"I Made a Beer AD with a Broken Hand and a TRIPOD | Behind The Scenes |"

I don't really know how to explain this one. We get our first job of 2021. Everything's going great. I got all these ideas coming out, and then bang, I broke my hand and my wrist. How am I supposed to make this commercial? How am I supposed to do this with only one hand? We're about to find out.
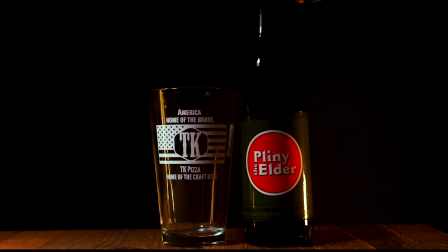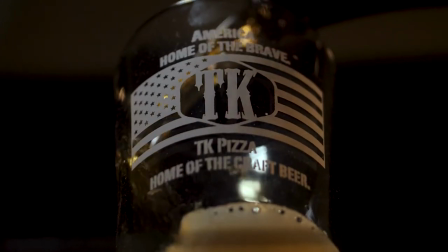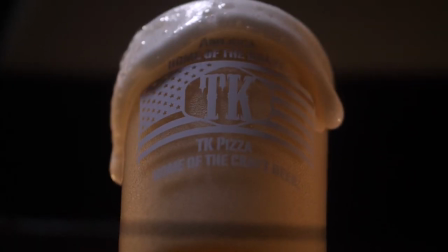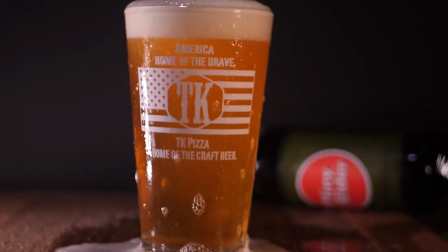Before we get the video started, I just want to say real quick, I've been really, really blessed.
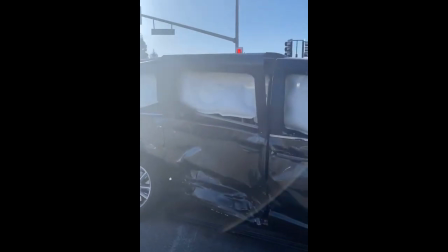(0:50)
I've been in two accidents in the past month,
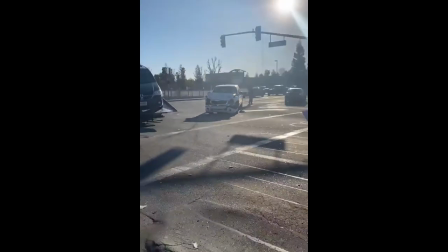(0:53)
and I've only gotten away with a small hairline fracture on my skull and a broken hand and wrist. I wanted to put my creative head to the test, and I couldn't do everything to the best of my abilities, obviously, but I still got things done with just using a tripod. I got this idea from watching Daniel Schiffer. If you guys haven't checked out his channel, I highly recommend you go there. I've learned so much from this guy.
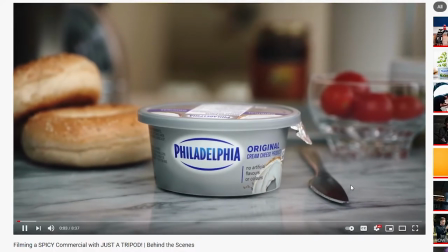(1:20)
He's just killing it right now. The video, I filmed this commercial, whatever thing, with only using just the tripod. So that inspired me to do this video. So I apologize in advance.
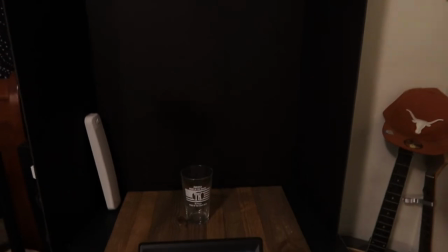(1:33)
I didn't have the mic plugged in, but the stuff you see here in the background, I just got it from Walmart, the backdrop, the piece of wood.
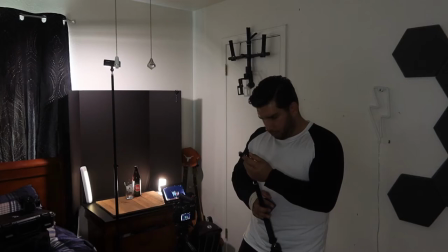(1:39)
It was all just $15. So you can see here that, well, this falls,
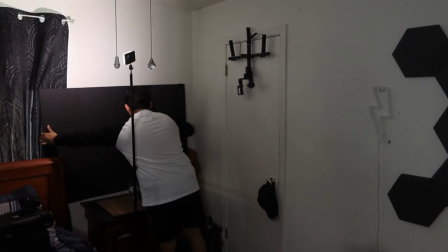(1:43)
but I'm actually glad that happened because I was leaking light and I didn't get that infinite black background that I wanted.
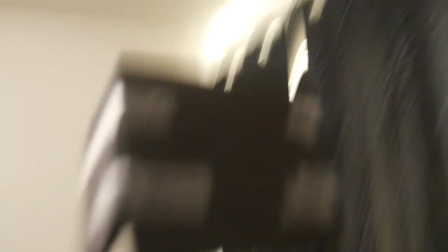(1:50)
So I did a little DIY barn door with my little cube lights.
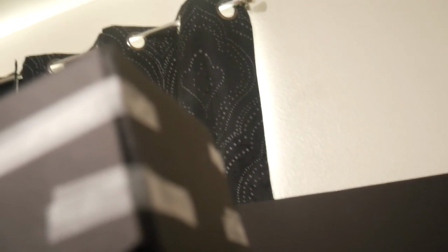(1:55)
Worked out pretty well, better than I thought.
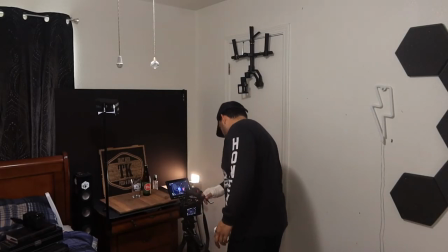(1:58)
So because I wasn't getting that background, I left the TK's pizza box thing in the background.
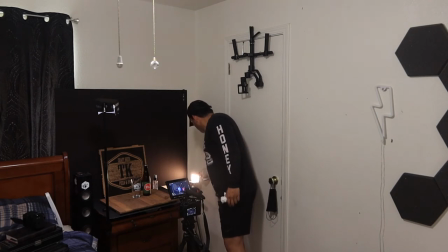(2:06)
I thought that would help out a lot, but I was still getting some light leaking and it just really wasn't working out.
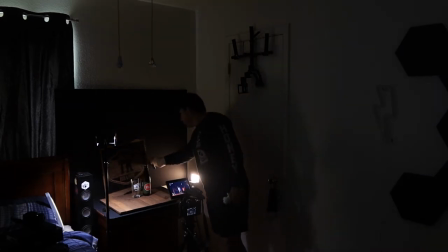(2:13)
I mean, I tried to adjust the lighting and I eventually just took it out of frame.
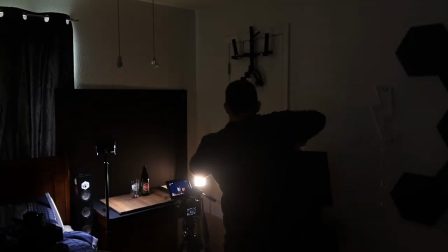(2:19)
But I was still leaking light in the background, so I brought in this extra project board, see if I can block out the lighting.
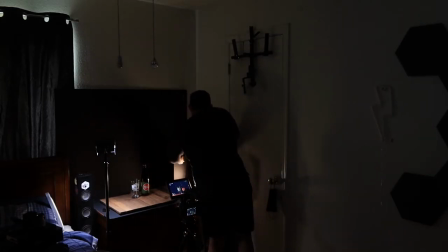(2:25)
It kind of helped a little bit, but it didn't. I mean, I still did the best I could, and I think it was because I had the lights still too close to the background,
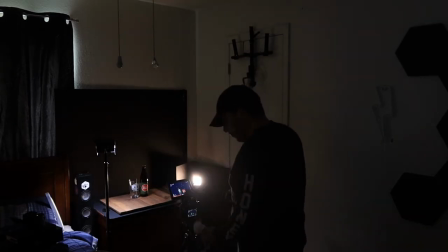(2:34)
and next time I'm just gonna pull the subjects away, just so I can get that black infinite background.
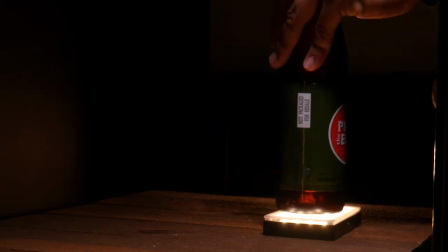(2:40)
So I see in a lot of other commercials, you really light the liquid subjects so the liquid can seem more vibrant,
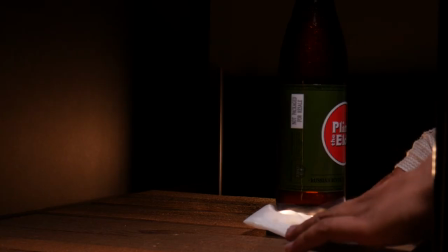(2:47)
but it wasn't working because I didn't know that this bottle had a tint on it. So I just gave up at this point and then I just went to the basics. I mean, I just really needed to light the label more instead, but here I'm using like a little mister.
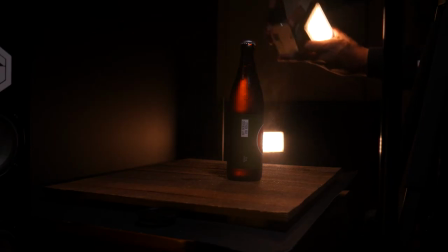(3:00)
It has glycerin in it, so it has a better effect than water because water just drops straight down and it makes it look nicer when you have glycerin.
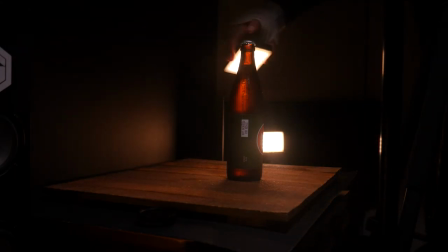(3:08)
So this was able, I was able to get this shot, which you're gonna see right here.
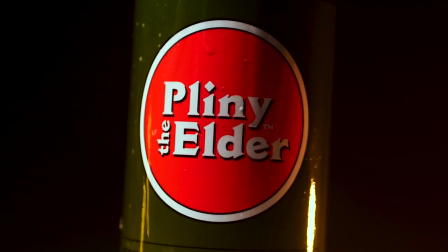(3:13)
You see the glycerin dripping down and it makes it look really appealing. But I'm gonna say this now,
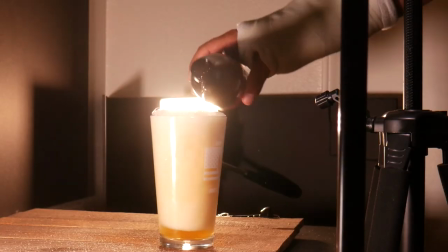(3:19)
like I didn't record every single shot that I did and I deleted the footage from the actual shoot from the GH5.
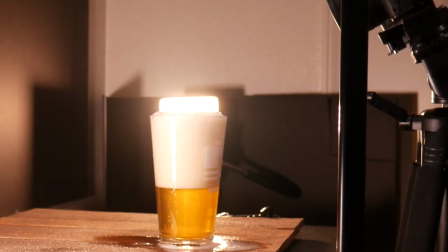(3:27)
I just really needed to get this done because I was lagging on it and it just needed to get done.
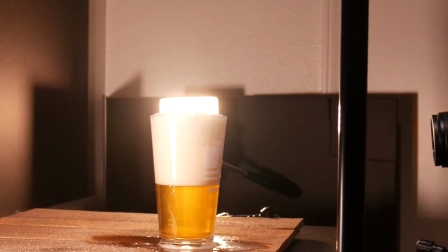(3:34)
So I apologize, I couldn't get all the shots I needed, but I still got some of the good ones, some of the main ones.
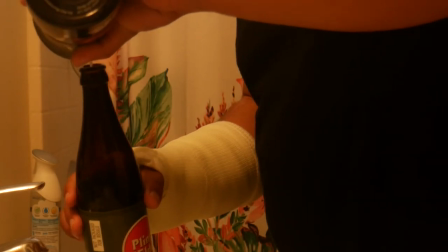(3:42)
But there is a lot of like refilling to do. As you can see here, I was obviously, you know, refilling the bottles so I can use them over and over and over again,
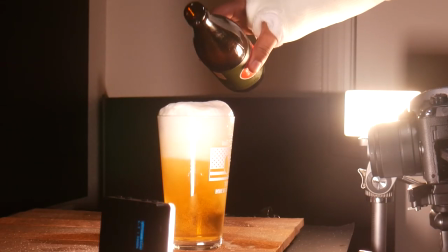(3:50)
and I only had two of them, but I mean, this was still fun to do and I got all the shots I needed.
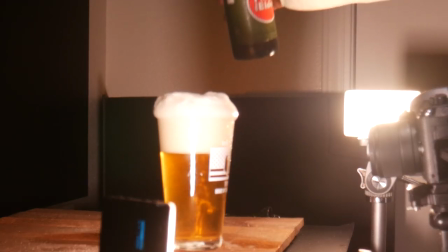(3:55)
So I mean, but next time I'll do better, next time I have more practice, and I'll be able to use both my arms at my full ability.